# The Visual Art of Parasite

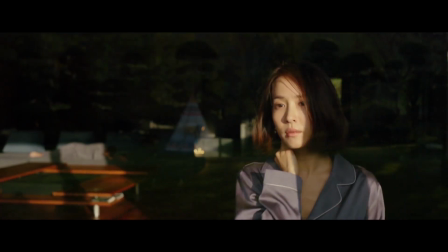268s
The visual connections that the spaces have with their respective outside worlds are vastly different.
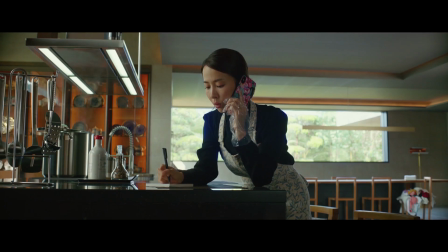273s
There is no question that the Park house has a hell of a view. Every room in the house has a lot of glass and a tremendous amount of natural light pouring in.
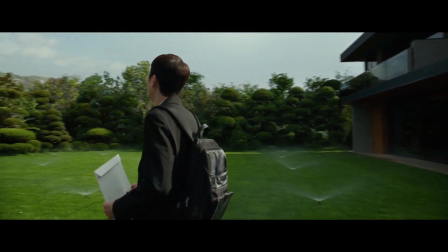281s
The widescreen window in the living room looks out over a beautifully manicured and private lawn, which wraps the home with an expansive and an unobstructed view of the sky.
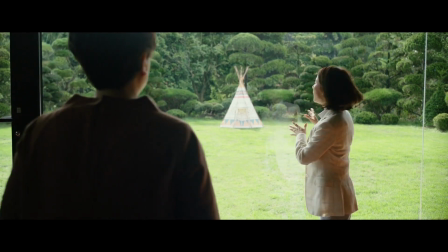290s
Because the home sits above the street, the view is very private and belongs only to the Parks.
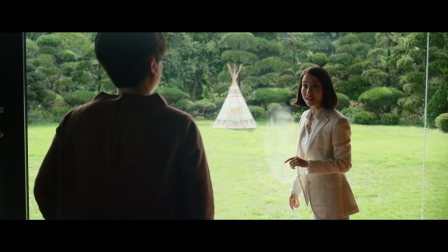295s
Their home is very much a secure bubble that protects them from the outside. They aren't even aware that a life is happening in the secret dark hole of a bunker below their feet.
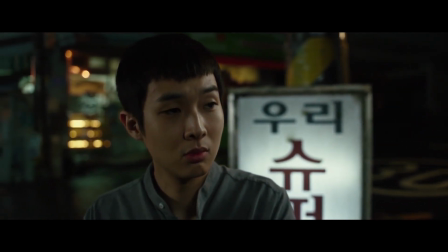304s
But all it takes is a single prick for a bubble to burst. Meanwhile, the Kim apartment has a single, small, almost clear-story window in the main room.
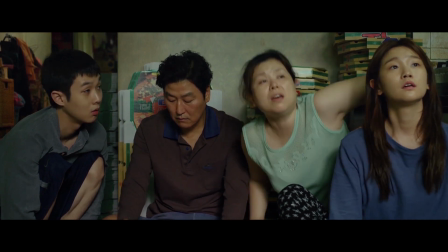313s
We can see as the characters move through and outside of the apartment that there is really only one small window per room,
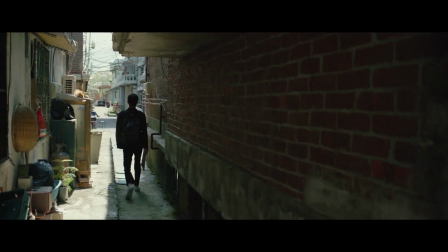319s
but they are facing a narrow alley and don't appear to be letting in any natural light. From their main room and window, they can only see a sliver of sky, and it's obstructed by a web of wires, posts, thin bars over the window, and general street clutter.
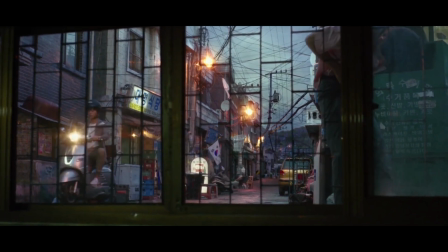332s
It's as if the weight of the world is literally on their shoulders.
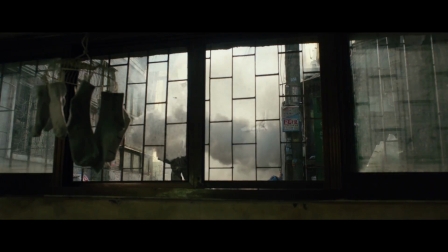336s
Constantly bombarded by unpleasantries from the outside, such as a chemical cloud from pest control that makes its way through their open window,
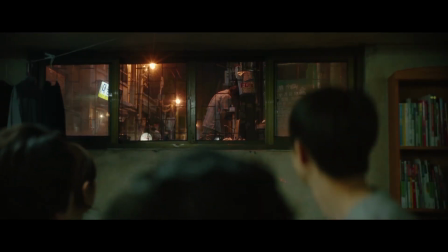342s
a man who we are led to believe frequently urinates in their plain view,
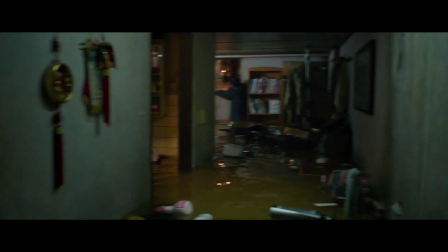346s
and water during a torrential rain that floods their home, it's no wonder they are desperate to escape up the hill to a better life.
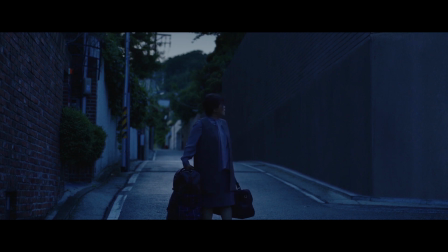357s
Hills and slopes aren't the only visual devices used throughout Parasite to show the notion of levels.
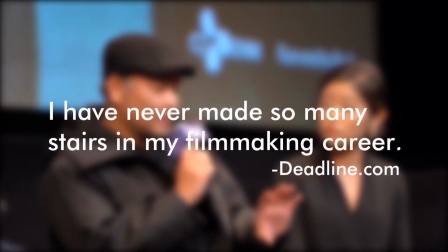362s
As Lee said, "I have never made so many stairs in my filmmaking career,
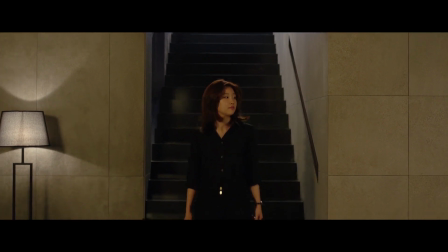366s
and we're pretty sure that in our many combined years of watching films, we haven't seen so many."
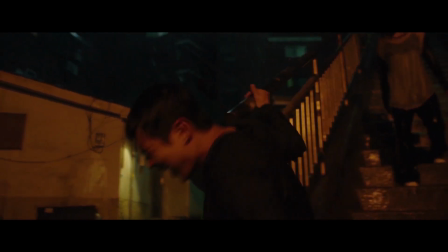371s
The stairs are a perfect metaphor throughout the film of the class struggle at play between the Kims and the Parks.
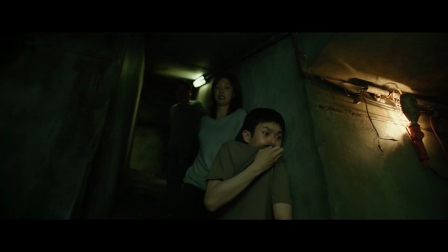376s
There is no consistency in the types of stairs, sizes of stairs, purpose of stairs, and I'm sure that you've noticed who lives above and who lives below.
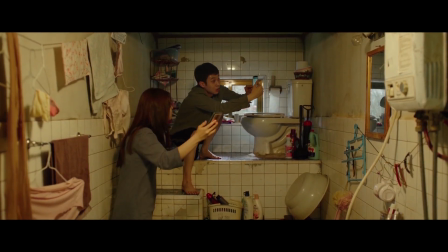385s
Even the toilet in the Kims' apartment is higher than they are. With a change in levels comes a change in light.
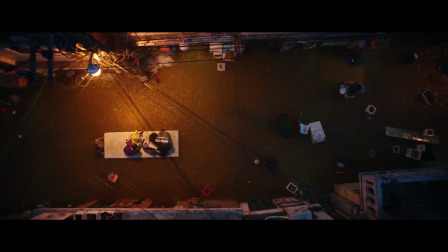393s
Not just access to sunlight, but the overall color of the lighting changes and varies between the residences.
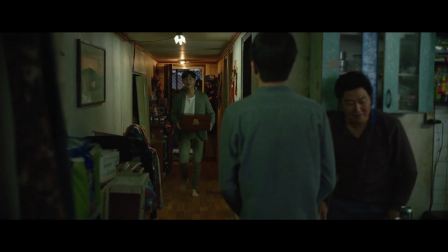399s
Visually, scenes within the Kims' apartment have a very washed yellow-green color tone to them.
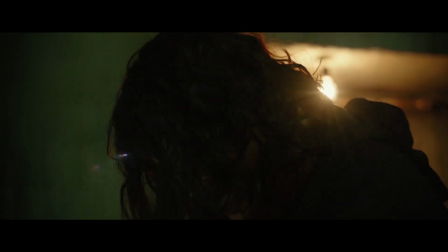403s
It almost looks sickly. This is true of both spaces where the occupants are considered of lower socioeconomic status, meaning also in the bunker.
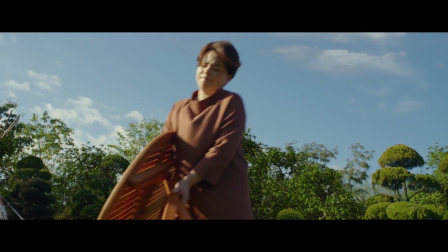412s
Meanwhile, scenes at the Parks' home, with its ample sky view, have a very healthy, true color.
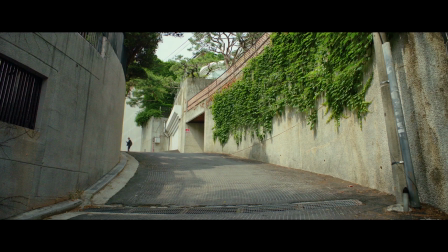418s
The color starts to shift to a more natural tonality during Ki Woo's first descent to the Park home, culminating in a burst of sunlight as he arrives at the front door.
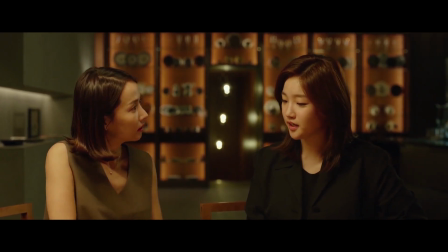427s
During night scenes, the light is very warm in tone, representing the comfort and serenity present in their lives.
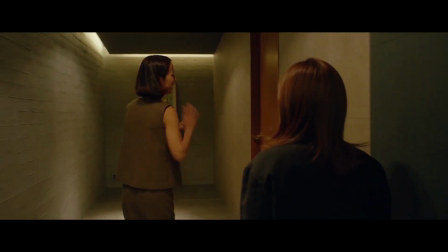433s
But there's a more subtle color and light shift, which we didn't even notice the first time through.
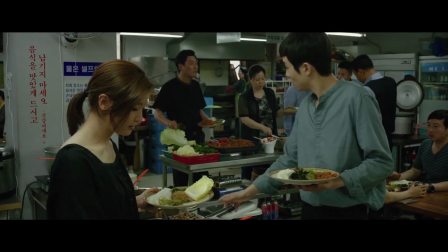437s
As the Kims infiltrate the Parks' home and their lives start to improve, the scenes in their backstage lives begin to become more true color and better lit,
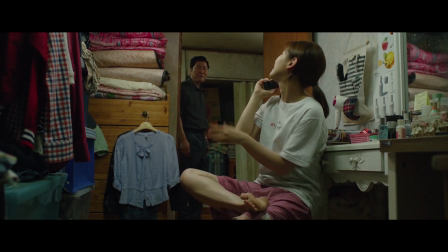446s
representing the literal parasitic effects taking place as the story unfolds. That is, until they are reminded of where they come from.
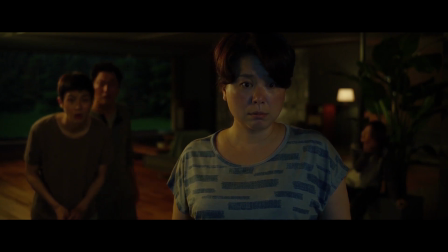453s
It's not up in the idyllic world where the Parks live, but down below in a more hopeless reality.
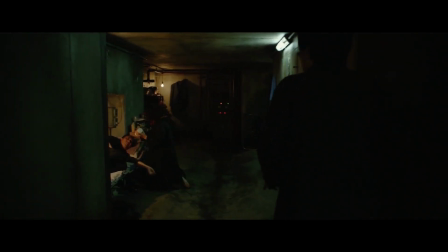459s
The sickly light that has returned in the bunker gives way to a more ominous red coloration as the Kims have to flee back to their own world, as everything begins to fall apart. It's dark, it's harsh, and it's completely representative of everything that's occurring in the plot.
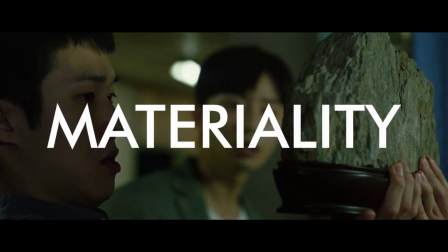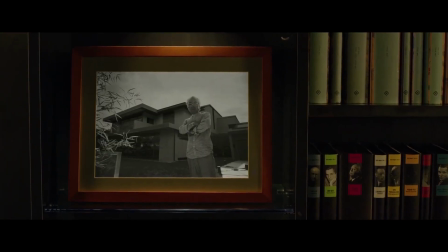481s
Designed by the fictional Starchitect Namgun Hyunja, everything about the home is meticulously thought out and contrived.
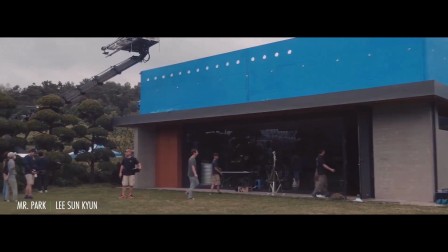488s
The contemporary design of the house, which is actually a series of sound stages, is not specific to any particular architectural style.
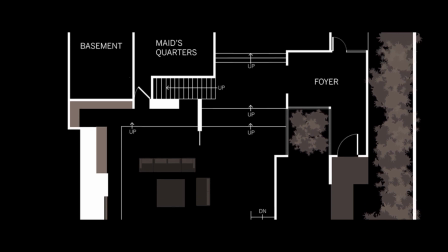495s
Lee consulted various architect friends to create a muted yet warm environment in which the story would play out.
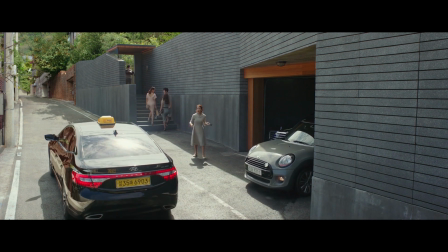501s
The design is overall very minimal, with clean lines and smooth textures that give way to one another in a simple dance.
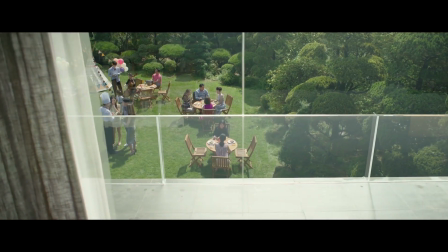507s
As we previously mentioned, there is a ton of glass, and there is use of reflective materials to carry light throughout the spaces.